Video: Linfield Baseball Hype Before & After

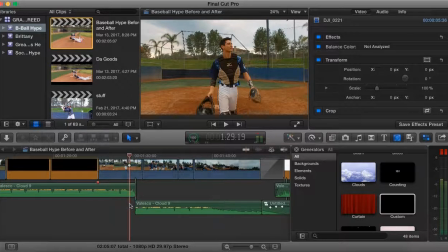It took me a few tries to get this on point, because one little thing and it doesn't look right, so yeah.
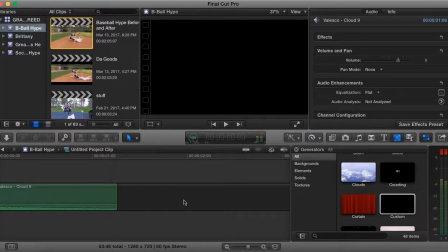And then this very last beat, I had to do some voodoo magic. I had this last beat that goes, and then it just cuts. So what I did is I put some audio effects I had to make this a compound clip with some emptiness,
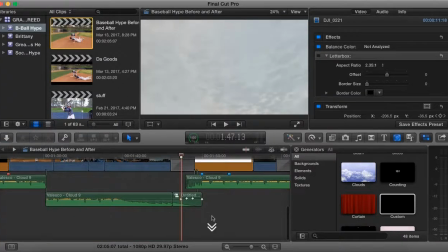so then it can continue on. Because as soon as the audio file ends, the effects end. So for this one, we did large room, and then also we did stereo delay. I tried delayed designer and it didn't work out too well, so I messed it a lot with the stereo delay and all that stuff.
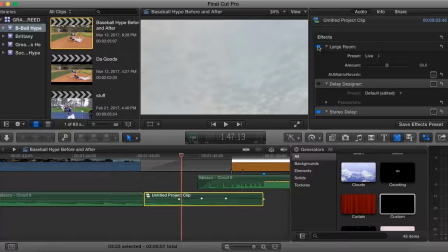And then large room, I messed with before in the soccer video, and medium room and all that. So let me just have you guys listen to what it would sound like without it. It would be basically the same exact thing as before.
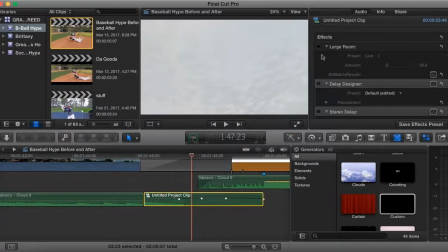And then we will have just one, because I am all into audio, because audio is very important.
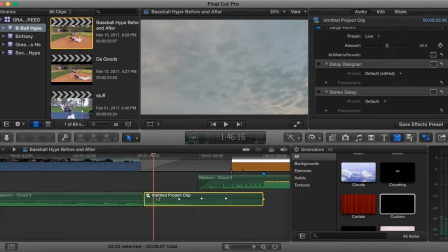That didn't sound as nice. It kind of sounded a little weird. So then I added some stereo stuff.
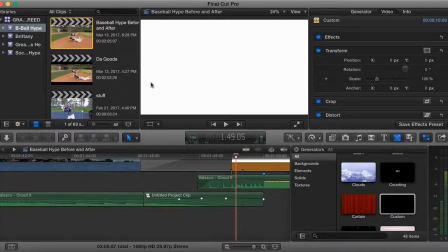Then it sounds a lot better. Just a little tweaks like that makes it really hard to manage your time, because you want it to be really good, but then you want it to sound great and look great.
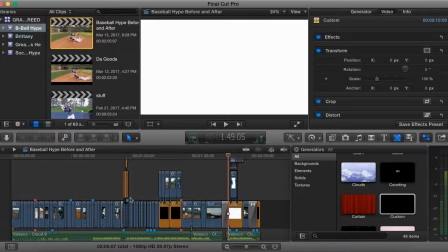So I just had a lot of tweaking to do. Throughout this entire video, there was tons and tons of color corrections I had to do.
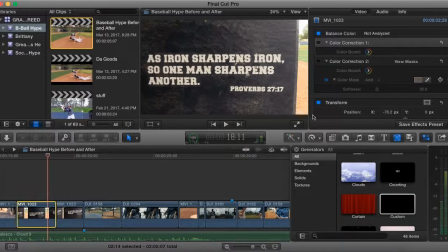Even for this, I tried a few things. I tried to get the dirt to look a little bit nice. I wanted the background not to look so dirty, but get what you get.
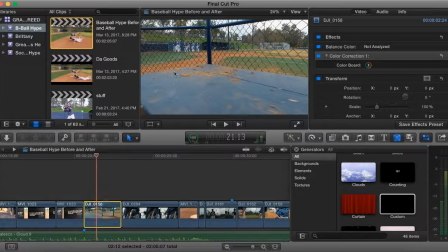This I did a little color correction to make the ground pop, and this dirt on the blue and the blue pop.
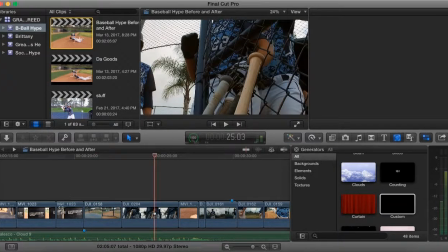So there's just lots of stuff. This one I made the blue pop and then dark blue.
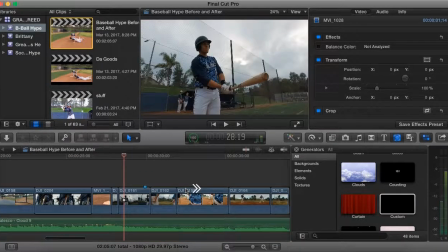The base I just made, basically the dirt is the thing that needed to be popped, because it looked really gray.
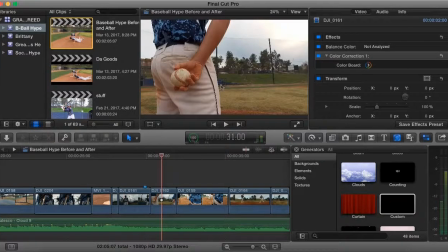Sadly, when we filmed, it was a little bit rainy, and during some of these shots it was actually raining in the shot, but thankfully you couldn't tell.
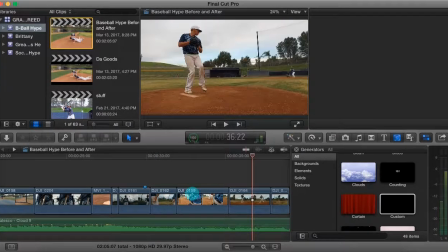This one was really nice. A lot of color correction for this one. The grass was actually dead, like really bad. That does not look good.
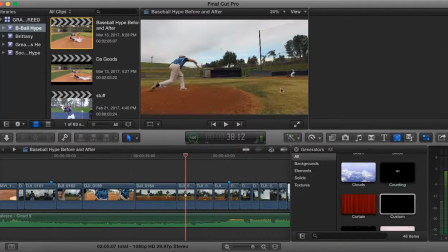And then this little tiny spruce up just makes it a little bit better. I went back and forth of what colorization. One thing I learned from the music video of Great As He is that too much colorization looks cheap.
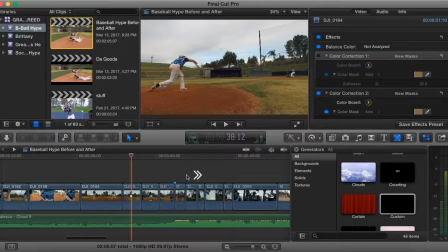The video looked pretty nice. The colorization, I had to go back and forth once again. The first time I tried it, I didn't have fresh eyes, and I just kept amping up the colorization.
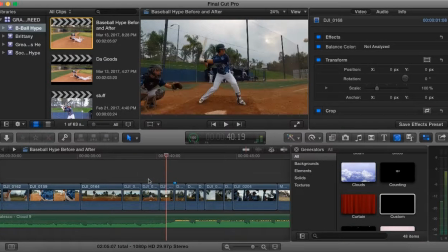It did not look good. It looked really like the grass would bleed onto the dirt. It did not look good. The colorization just for the dirt and the grass in the background.
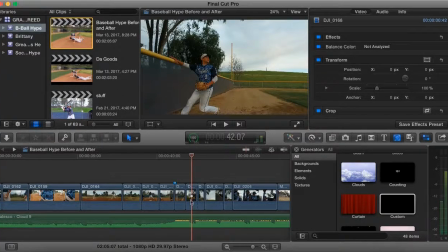And the sky, I didn't really do much. This one, just the green and then the dirt. I'm pretty sure, yeah, I had to do some sprucing up for the dirt, right? Yep. I just made it a little bit darker, a little, I think.
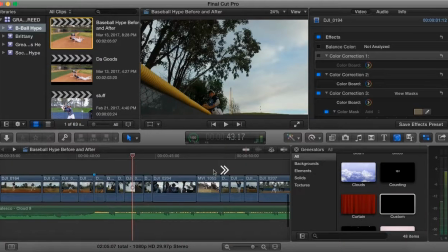Yeah. And then once again for this shot, just a little bit of the blue. Just wanted to make it pop.
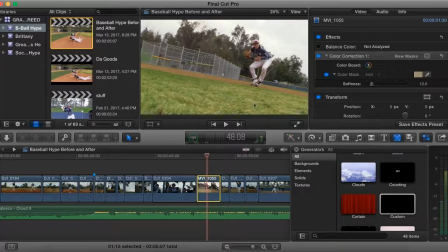This one, I had to really spruce up the grass because it did not look good. That does no. Bleh, bleh, it makes me want to puke. Bleh. There, much better. That field actually looks alive. And then we have that shot.
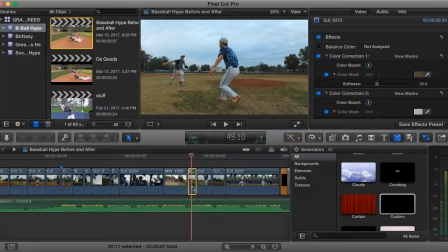And then this one, I had to spruce up the grass once again because it seems like this inner area, the infield, seems to be a lot more dead. So I had to spruce up the dirt that you saw. It didn't have much of a change. The sky I had to change because it was just like grayish white.
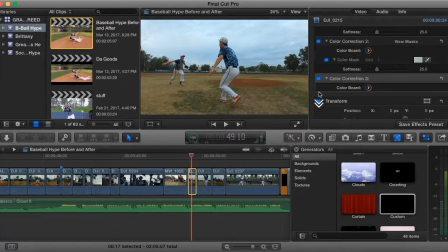It's smog. There's so much smog. And then for this one, for the grass, I didn't really have a dropper thingamabob.